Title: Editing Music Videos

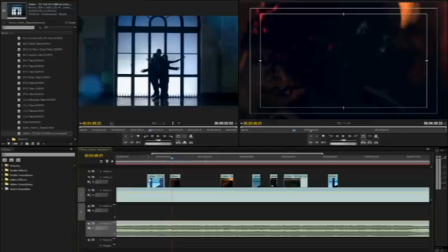241s
For dance videos, you'll want to place the various shots of your dancers, and for special effects videos,
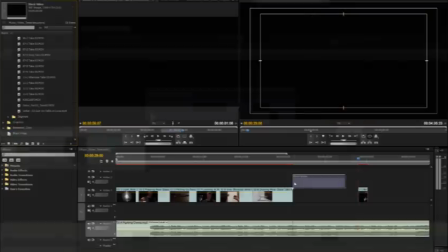246s
you'll want to add placeholders to your timeline where the special effects shots will appear.
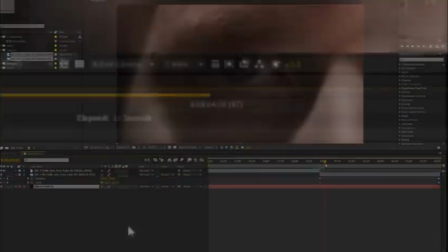250s
Then go into your compositing program, create your effects, render the video, and replace the placeholder with the render you just made. One of the cool things about music videos is the fact that the music can drive the speed and timing of your edits.
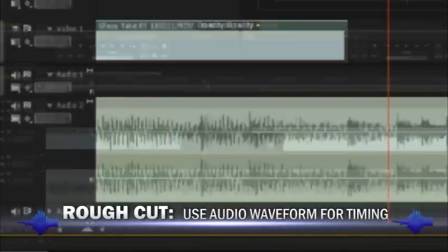263s
You can use the audio waveforms of the music to find the point where the snare or bass drum beat is,
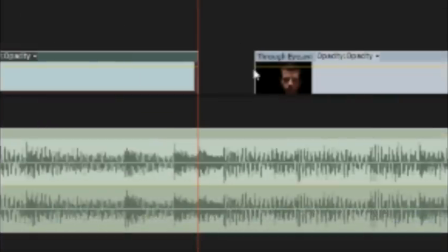268s
which will be indicated by a spike in the audio, and make your cut right on it. You can also use the frequency of the beats in your video to influence your pacing.
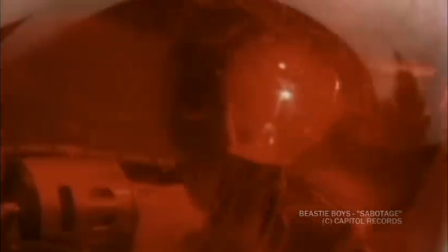277s
If the music is fast, you can cut to each new shot quickly. If it's slow, it would be best to use fewer edits. Once you've gotten your timing down, you'll be ready for the next step, adding transitions and effects. One of the best parts about making a music video is the ability to experiment with your edit. There is no better way to do this than with effects. Adding effects to videos can give the artist a unique style, reputation, and even a level of professionalism.
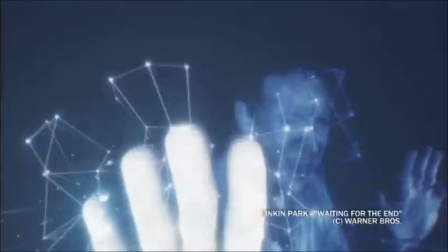304s
For instance, many of Linkin Park's videos include light streaks and flares, giving the footage a flashy appearance.
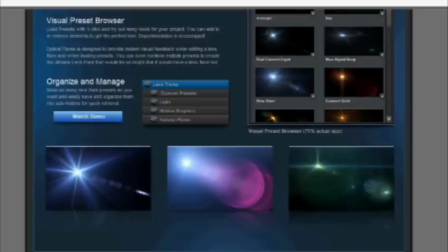311s
In order to add these same flares to your video, you can purchase some professional flare packages from companies like Video Copilot or Red Giant.
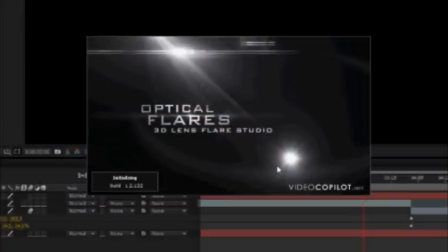319s
From here you can use a program like Adobe After Effects to animate your flares across the screen.
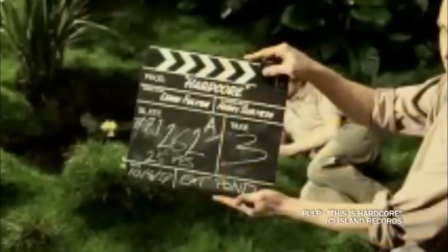325s
Other music videos like Pulp's This Is Hardcore use dust and scratches in their video to make it look like old film. You can easily make this effect by simply placing footage of white film with scratches above
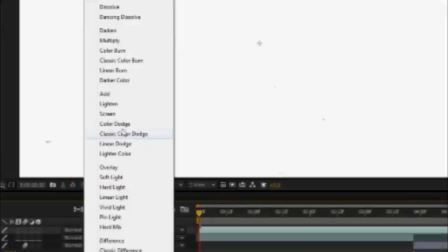337s
your edited video and choosing a screen composite mode in order to get rid of the white in the footage.
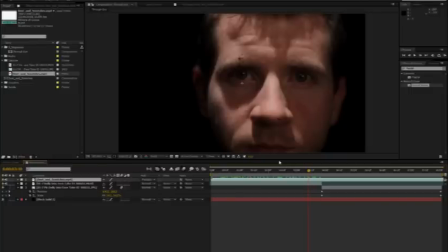343s
This way, you're left with just the scratches, which can make your footage look like vintage film. Lastly, color grading your footage can lead to a more cohesive edit and can elicit a more powerful emotional response from your viewers.
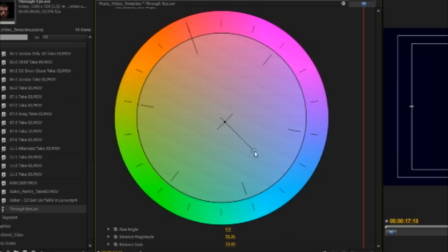357s
By using a red color cast, you can make a video seem energetic, or you can choose a blue color cast to make it seem cold and uninviting. Either way, using colors is an easy way to add significantly to the emotion of any video. Editing is where your project finally takes shape. That's why it's important to understand and follow the steps we've shown you so that you can create your very own editing masterpiece.